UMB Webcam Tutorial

Hi, my name is Eric Nielsen. I'm the lead videographer and producer in the Office of Communications and Public Affairs at the University of Maryland, Baltimore. With so many of us teleworking and using our webcams in meetings, I wanted to share a few tips with you on how you can make your online presence go from this to this.
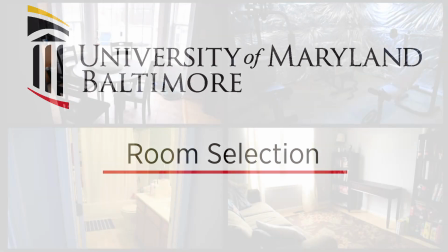19s
Let's first select the room that we want to work from. Try to pick a room that you know will be quiet and that you're comfortable in.
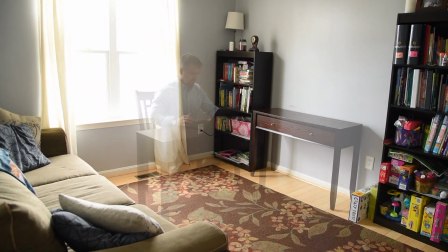25s
Let's go with this one. If you've chosen a room with a window, try to avoid this.
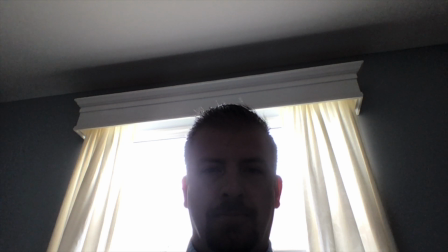30s
The camera will automatically try to expose for the windows and your audience won't be able to see you very well.
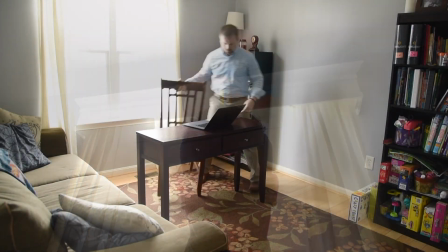35s
It's unflattering and distracting. Try turning everything around so the light from the window lights your face. If you don't have a window in your room, grab a couple of lamps.
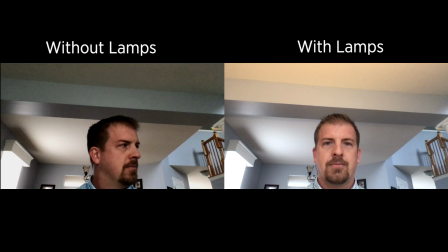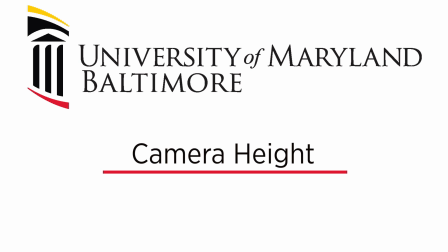50s
The height of your camera will greatly affect the way you are seen by others. Too low and the audience can see up your nose.
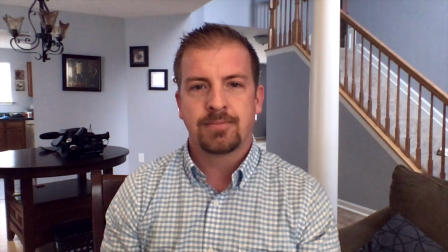56s
Too high doesn't look right either. At about eye level should do the trick. Now let's take a look at how you'll be positioned in front of the camera.
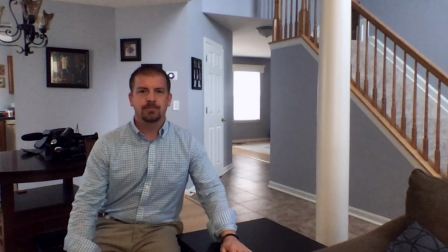63s
You don't want to be too close or too far away. A happy medium with your head and shoulders showing looks about right.
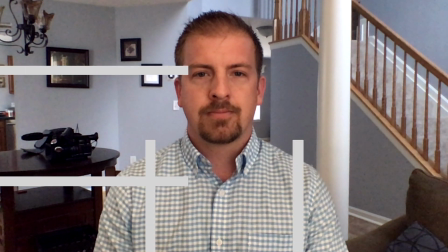69s
A good rule of thumb is to imagine your screen divided into 9 squares. The top horizontal line should cut across your eyes.
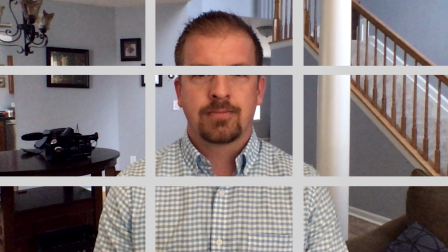75s
This framing has you well balanced in the frame without too much empty space above your head.
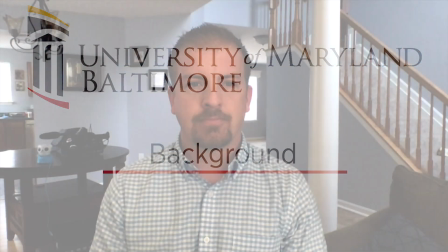81s
Finally, pay close attention to what others may see behind you. Sometimes things in the background can be distracting for your audience. That's better. And that's it. With just a few simple steps, you can make a positive change on how your audience sees you. Thanks for watching, and I'll see you on the internet.